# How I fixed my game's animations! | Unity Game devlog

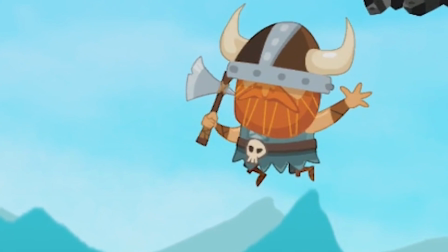4:02 It floats in a counter direction to the player's general movement, with a air resistance wobble on the down state,
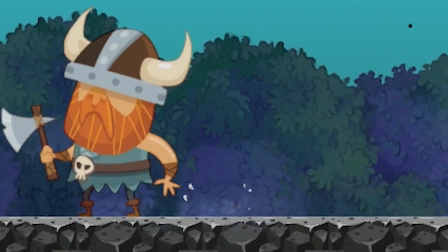4:08 further selling the illusion that the player is connected to the environment. These kind of peripheral animations can add a nice, whimsical flair to your game.
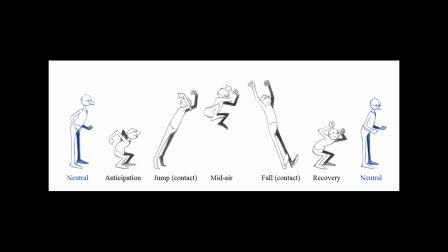4:16 Unlike cartoon animations on TV, in games you typically want to avoid pre-jump anticipation, which can lead to sticky controls.
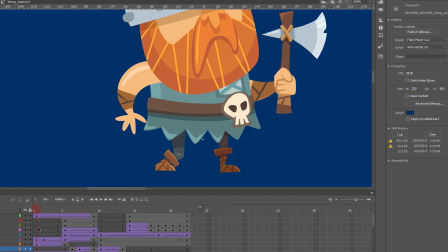4:24 Jumps should be immediate and responsive. You can compensate by lifting the knees and having peripheral movement, like I've done with the arms,
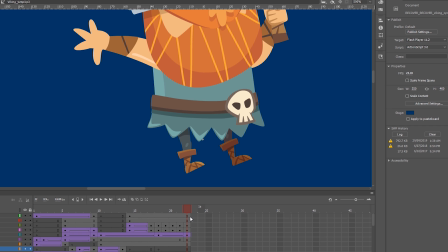4:32 which move into a position that gives the illusion he's balancing himself during the airtime. The throw animation was a little bit more straightforward.
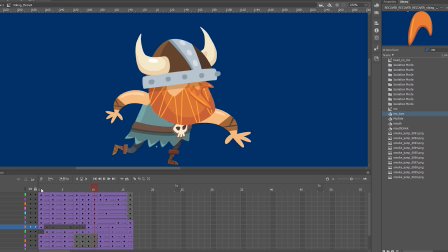4:39 I used the principles of follow-through, arcing, and exaggeration to give weight and force to the throw.
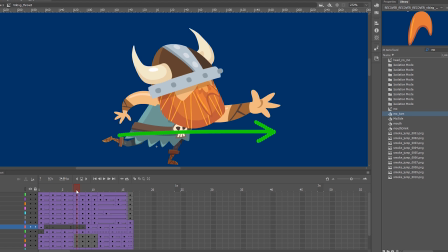4:45 I lean the player's entire body and head into the throw, scaling up the player's arm dramatically. This is the exaggeration principle. I then added inertia to the helmet and moustache.
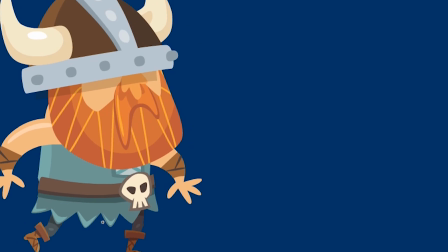4:55 This is the follow-through principle. And finally, you can see the entire body flows in an arc.
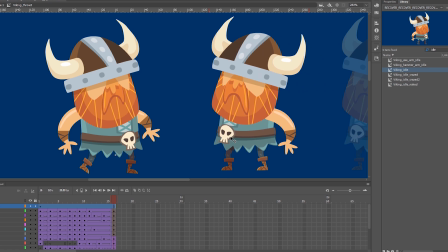5:03 This is, of course, the arcing principle. Without the weapon sprite, this looks like an awfully good slap.
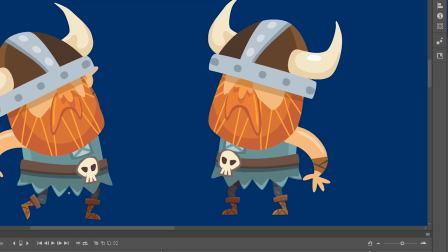5:09 Take it! Come on! Or it could be like a sensuous beard stroke.
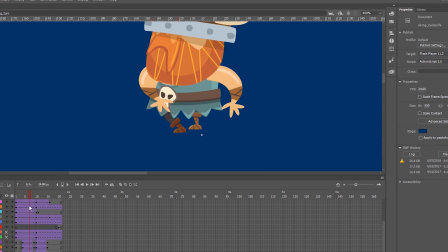5:17 Yeah, it's really not that kind of game. While I was in animation mode, I decided to add a cool directional transition animation.
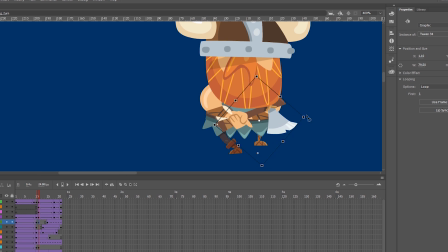5:24 This particular animation adds a huge visual appeal to the character's overall animation set.
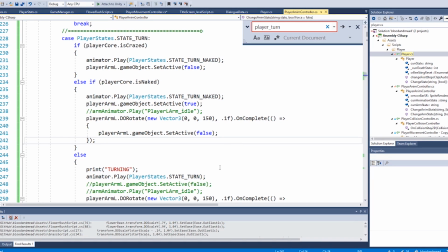5:30 However, it's not the easiest animation to implement,
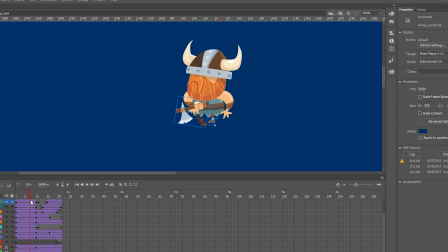5:33 requiring quite a bit of code tweaking to get right, and can have a significant effect on how the player controller works.
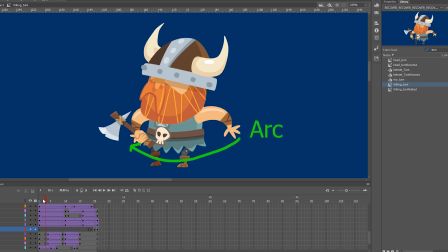5:39 It's also vital that this animation is snappy, and does not lock the player out from attacking, jumping, or running.
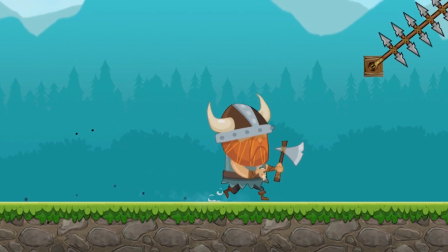5:45 It should be interruptible. Oh, and by the way, Blood and Mead now has a Steam page up.
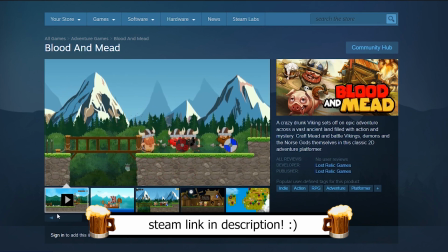5:50 This game is going to be freaking crazy by the time it's done, so make sure you wishlist it to see how it turns out.
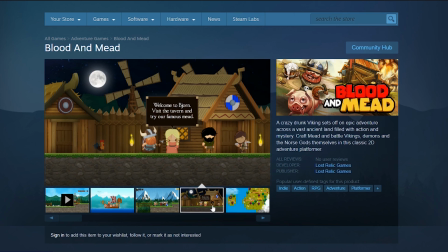5:56 It also helps to support this channel, so I can continue making videos for you. So help me to help you.
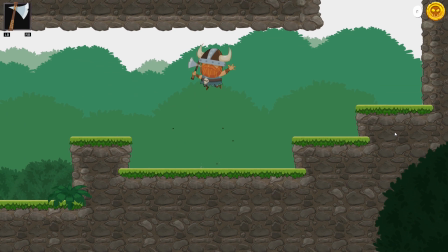6:02 To finish off the upgrade, I added improved jump and run puffs, as well as some dirt being kicked up behind the player's feet using the shuriken particle system.
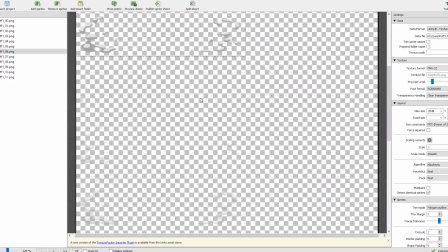6:10 I'm actually working on a tutorial on how I made these effects, so make sure you sub to the channel so you don't miss out.
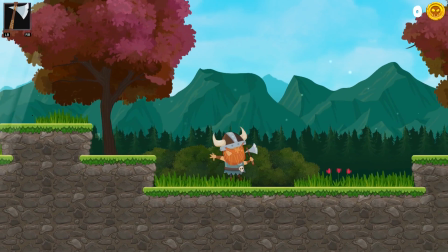6:16 So after adding these fixes, I discovered the game's overall feel to be much more premium.
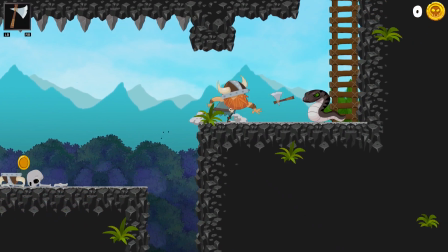6:22 I essentially took it from having a definite indie feel to something that may have perhaps been made by a small team.
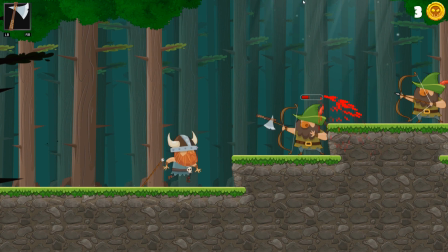6:28 In a nutshell, the old animations were dragging the entire project down. It's like having a great book with a horrible cover.
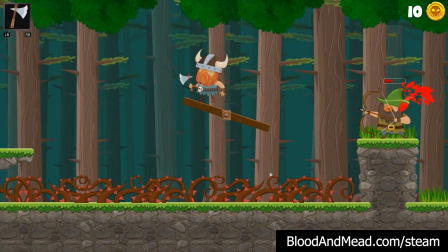6:35 They must complement each other, especially if you're planning to sell it. So thank you, mysterious Reddit commenter, for your impeccable constructive feedback skills.
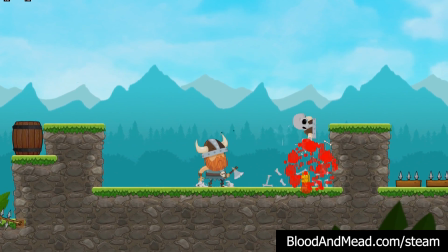6:43 And let that also be a lesson to be open to feedback.
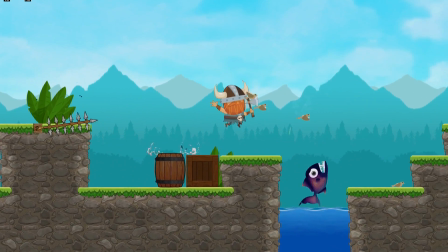6:46 I know game developers can be very sensitive sometimes, but you never know whose advice might transform your game for the better, so try to keep an open mind.
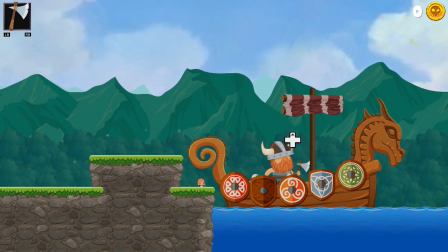6:54 Thanks for watching, guys. If you found the video useful or interesting, make sure you give it a like, and I will see you in the next video.
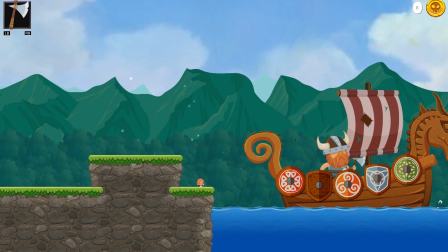7:02 Bye!